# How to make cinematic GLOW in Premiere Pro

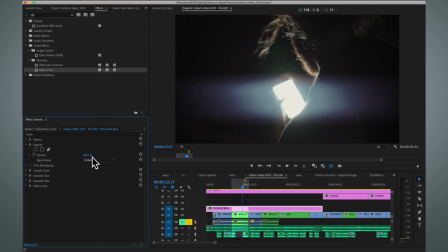But you could use in different situations the screen, or you might use the color dodge or some other blending modes. I'm not going to go into detail on how the mathematically these blending modes work, but in this case I just like to say that I like the lighten blending mode.
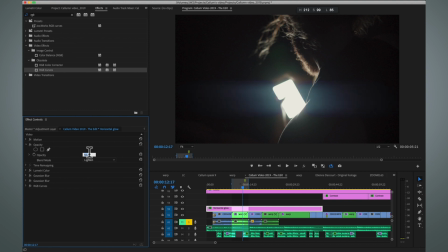And then I'm going to reduce the opacity to something nice, for example 40,
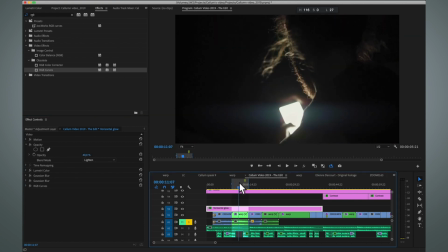and now we have the kind of the glow effect. And I can go back to our settings.
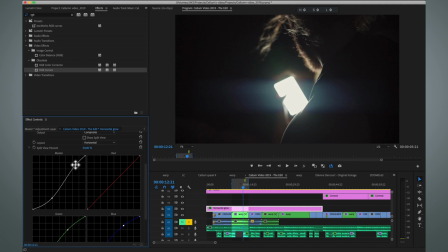For example, here I can play around on how the glow works, maybe making it not so obvious, or kind of working with the roll-off and with the Gaussian blur. I can go and affect the type of glow, how it kind of works.
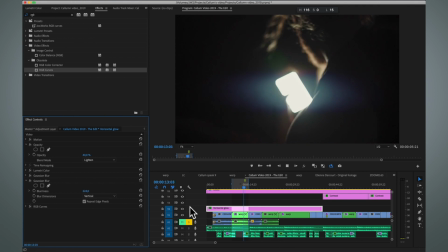So that's how you do the horizontal blur. And remember to not to overdo this. I think, for example, in this case, this is still way too strong. So I'm gonna bring it down maybe to, like, let's say 25%.
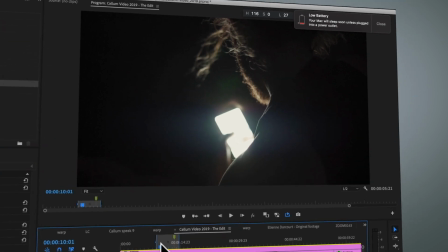So that's much more pleasing look.
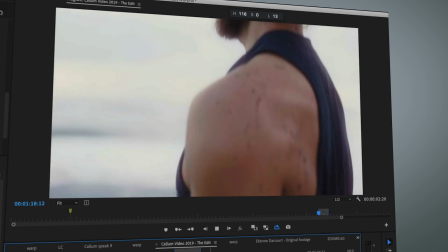Next, let me show you how you can add this kind of a warm glow to your highlights.
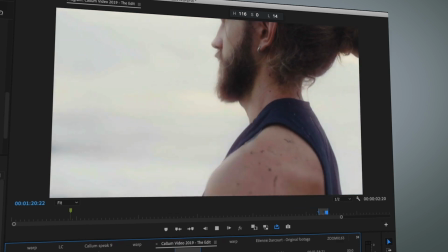And again, our glow effect is located on this adjustment layer, and we can turn it off and on.
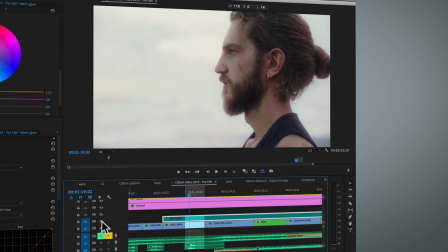And here you can see how it's wrapping around our subject, giving it a very nice kind of a warm glow to the image.
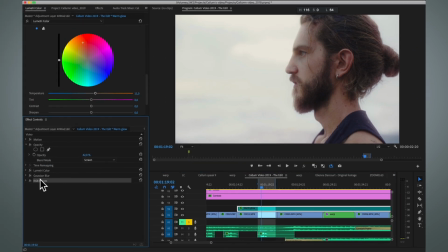So let's start from scratch. Let's remove all of our effects and reset the opacity.
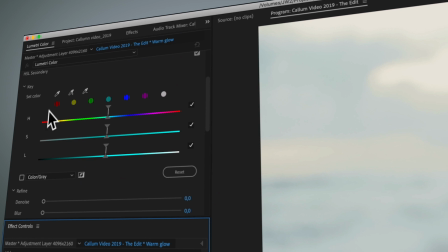So the first thing again is to go to the Lumetri panel effect and choose the color on black.
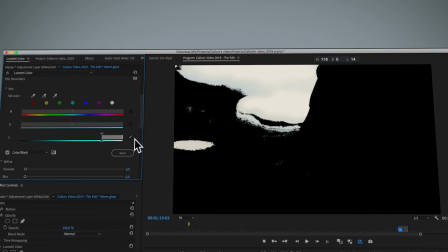Turn these two ones off and then kind of choose what part of the highlights we want to have the glow.
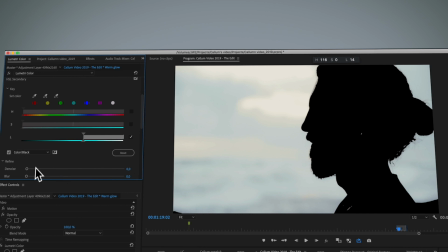And in this case, I like this one. And then again, adding the Gaussian blur.
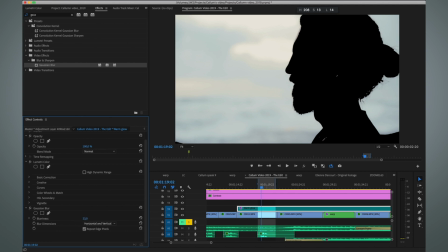And now I'm just going to use just one effect, because I'm not going to give it a vertical and horizontal radius separately. And let's have it somewhere like 200. And next, I'm going to go and show you the screen blending mode.
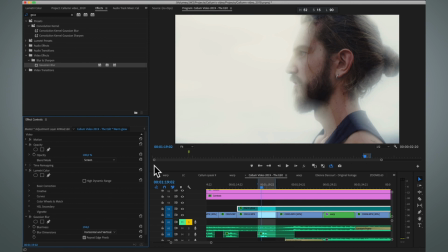And here you can see how this glow is wrapping around our subject. But here you can see very clearly the harshness of the edge. So in this case, again, I'm gonna add the RGB curves effect as our last one, and with this one I'm starting to sculpt the kind of the shape of the glow, so it blends in much better with the image, and I can kind of decide on how this glow affects the image. For example, I might not wanna I don't want it to make the highlights so much brighter, so I can bring the highlights down and still have it affecting the kind of the subject. And here you go, here we have the glow and without the glow.
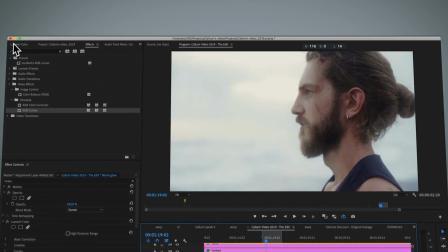And then of course let's give it some color, and in this case I'm gonna go back to the Lumetri effect,
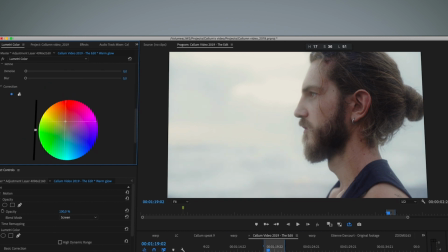and then I'm gonna start pushing color to the glow, so pushing it there to the warm spectrum.
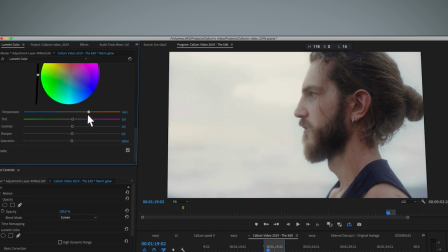Maybe add a bit of kind of this what is this, white balance,
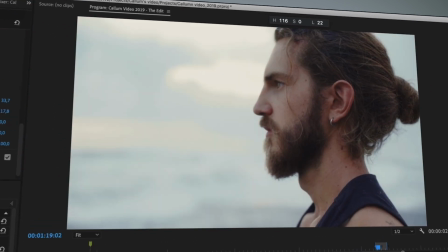and here we have our nice warm glow on our highlights.
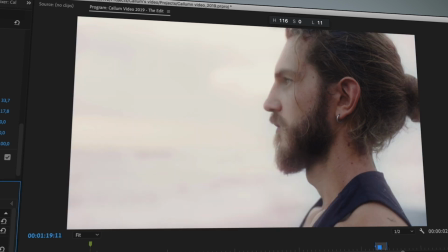And then of course don't overdo this effects.
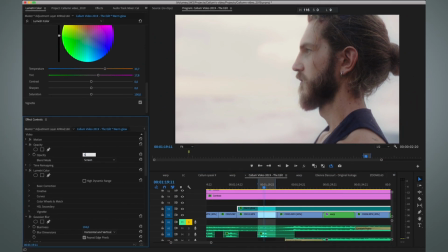So this, for example, is a bit too strong, so I'm gonna go back to the opacity and bring this down, for example, to 50%, and now it's much more softer and not so noticeable, but it still gives this image, this footage, a nice kind of a warm, hopeful tone,
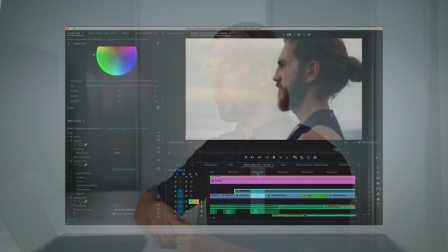and it's removing a bit of that harsh digital look as well. So that was the glow effect in practice in Premiere Pro. If you want to learn more on how I capture and color grade my footage with the Sony cameras, there's a link below this video where you can check out. I have more content on that, on how I kind of process and make the Sony look cinematic. And if you are a Panasonic user, so for example using the GH5, there's a link as well for you guys as well to on learning how I capture and color grade and basically make my footage more cinematic.